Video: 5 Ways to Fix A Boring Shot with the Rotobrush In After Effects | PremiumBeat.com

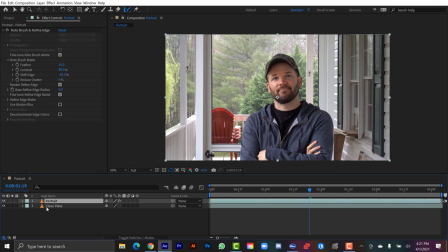227s
And now I'm gonna go ahead and close the layer panel and then it's gonna update here in the comp panel And now I can turn my clean plate back on and now I've essentially got my two layers my portrait Which is my foreground and my clean plate, which is my background Now one of the first things that's really bothering me about this particular shot is how bright the background is And it's really taking attention
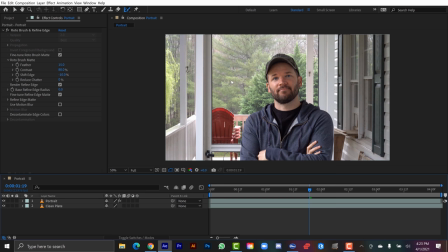246s
away from my beautiful face So what I can do is add some effects to the background and try to bring it down So I'm gonna
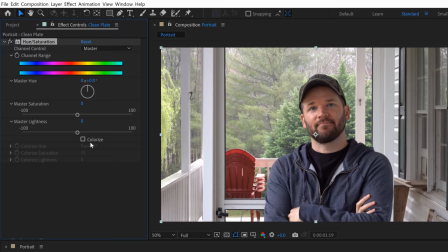253s
go to window and open up effects and presets panel And I'm going to search for hue and saturation, and I'm going to apply this to the background or the clean plate.
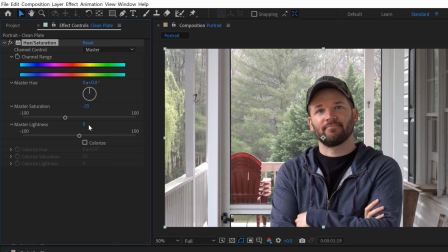262s
And all I'm really going to do here is turn down both the saturation and the lightness by about negative 25.
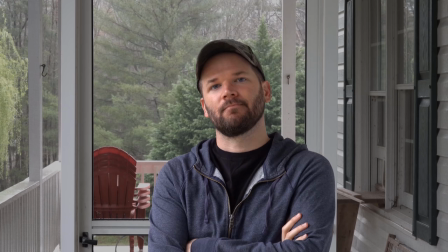270s
Now the real key here is to make subtle adjustments and then take a look. Bring it down a little bit, take a look at it. Because if you aren't careful, you can get a look that really ironically will look like you shot it on a green screen.
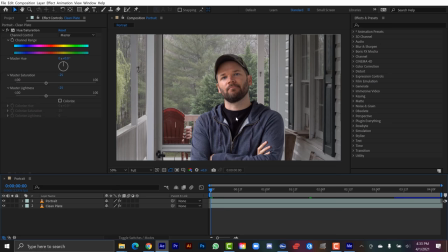280s
So you don't want it to look fake. Alright, so that's already looking a lot better. Now if you look at a before and after, it's looking pretty good. it brings the brightness down and the saturation down to bring more of your attention.
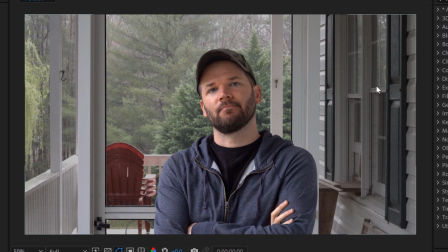289s
One other issue that's kind of bothering me is how sharp a focus all the background is. So what I want to do now is create like a fake shallow depth of field effect to kind of blur out this background.
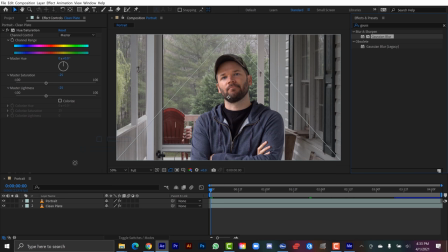300s
So I can do that by simply throwing a blur on this clean plate.
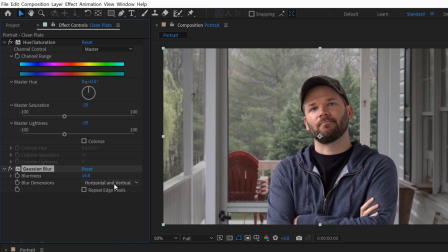305s
So I'm going to grab a Gaussian blur, put it here, and again I don't want to bring this too high otherwise it'll look a little too fake here.
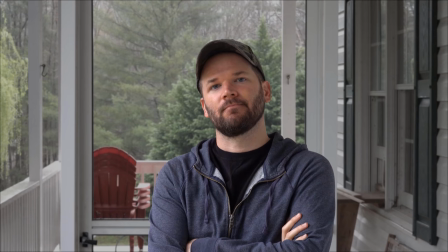311s
So maybe somewhere around 12, soften it up a little bit and again, I'm gonna toggle this on and off That's looking a bit better.
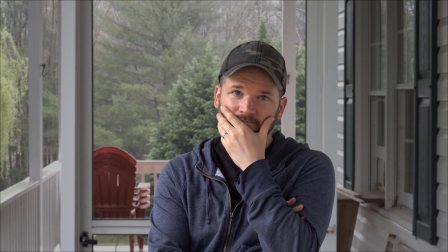320s
Now one thing that this is gonna do Once you start adding all these effects and you make any dramatic changes on them Any of the edge defects that you have
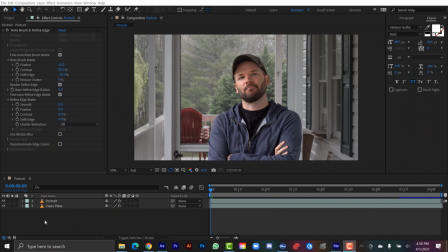328s
on your roto are gonna become very apparent very quickly Another really popular technique that people like to utilize when rotoscoping is to place text in the middle ground And it's really simple. Once you've routed your clip, simply create a new text element.
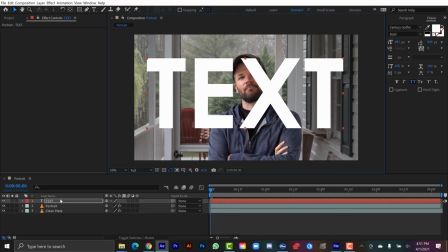343s
And I'll kind of center this up. Text goes here. And it's really as easy as dragging this in between my foreground and my background.
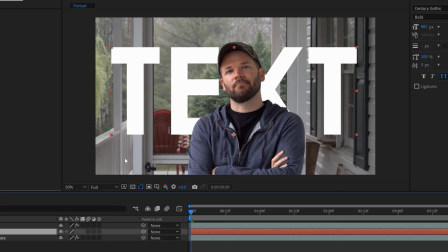350s
And there we go. I've got my text. I have a few different layers here and they're separate. So I can create a 3D environment and utilize all the benefits of 3D. So to do that, I'm just going to tick on all these little 3D layers for each of my layers here.
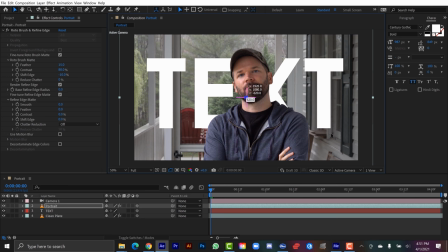366s
and click on new camera and I'll go with the default settings here. So I'm going to grab my portrait.
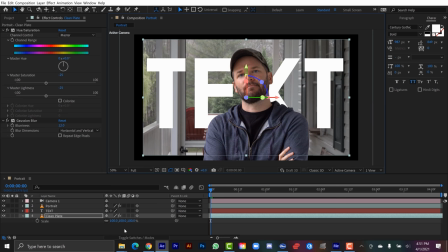372s
I'm going to pull this out and we'll just give it some space here. I'm going to grab the clean plate.
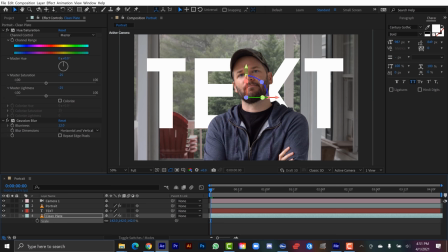377s
I'm going to back this up and you know what? I'm going to grab S, hit the S key and just scale it up. Not quite that much, but we'll scale it up a little bit.
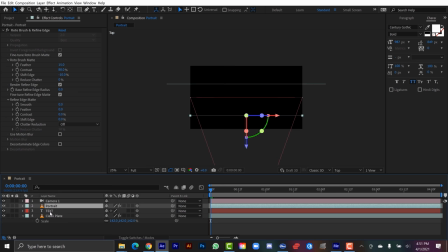386s
And now if I look at a top view, let's see what we got going on here. Okay, we got the portrait, we got the text, and we got the clean plate.
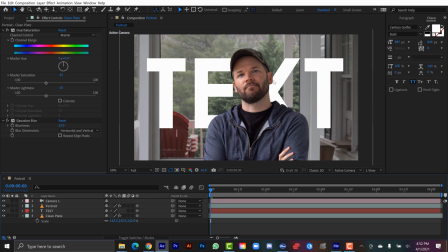392s
And this is another technique I could use to fake a shallow depth of field.
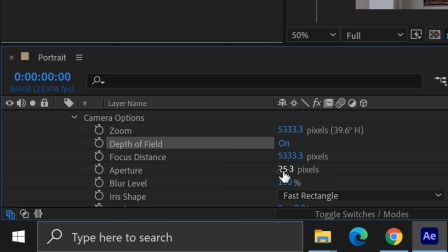395s
And as compared to using this Gaussian blur here, what I can do, I can go to the camera here, go down to camera options, and then I can turn on depth of field.
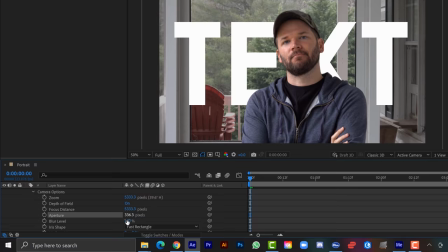404s
And as I crank up the aperture and the blur level, you're really going to start to see some of these start to blur here.
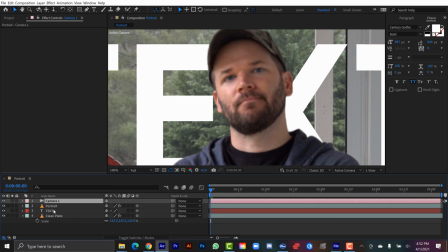410s
But the problem is the focus isn't set to the portrait layer, so that's really easy to fix.
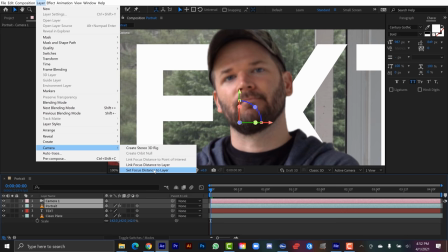415s
I'm going to grab the camera and shift-click portrait, and then I'll go to layer, camera, set focus distance to layer, and I can just link that up as well.
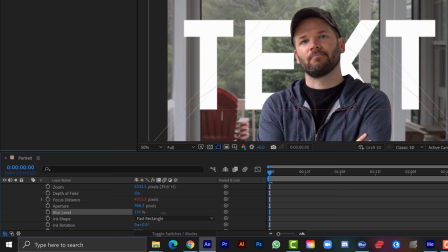424s
So now any animations I make are going to be set to my portrait. And as I crank this up, let's say I crank the blur way up, now it's going to blur out that background.
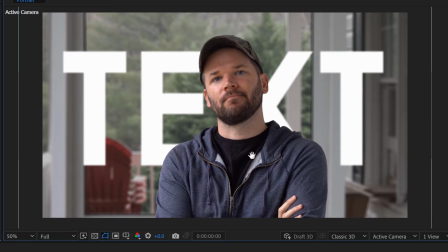432s
And it's going to blur out the text as well. And now this will operate like a real camera. Alright, so that's really cool.
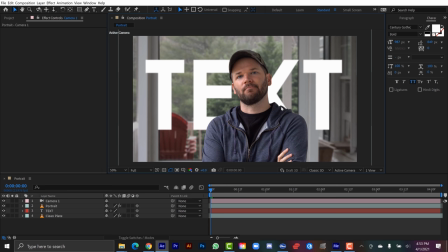438s
I've got the depth of field, I've got a camera, I have a whole 3D environment here. Now let's really utilize the power of 3D and create a camera move.
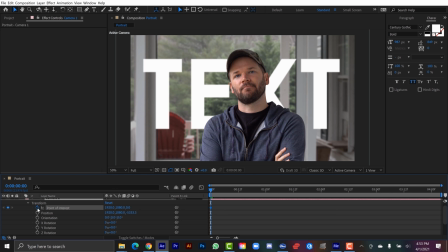445s
What I'm going to do is, let me just grab the camera, I'm going to open this up, and I'm going to go to the transformation properties. and I'm going to set keyframes for both point of interest and position at the beginning.
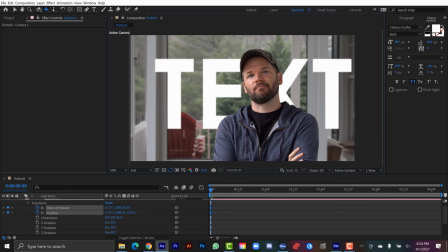456s
And I'm going to go up here and I'm going to grab this pan tool, the pan under cursor tool. Let's click a starting point. Let's say we want it to go from left to right.
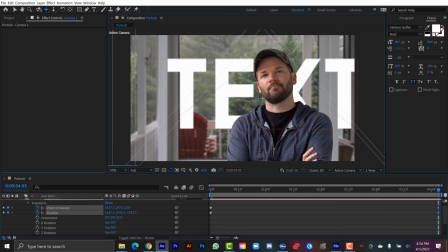463s
Have it go from here and then I'm going to go all the way to the end and have it animate kind of this way.
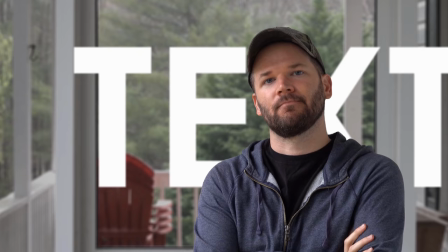471s
And let's see how that looks.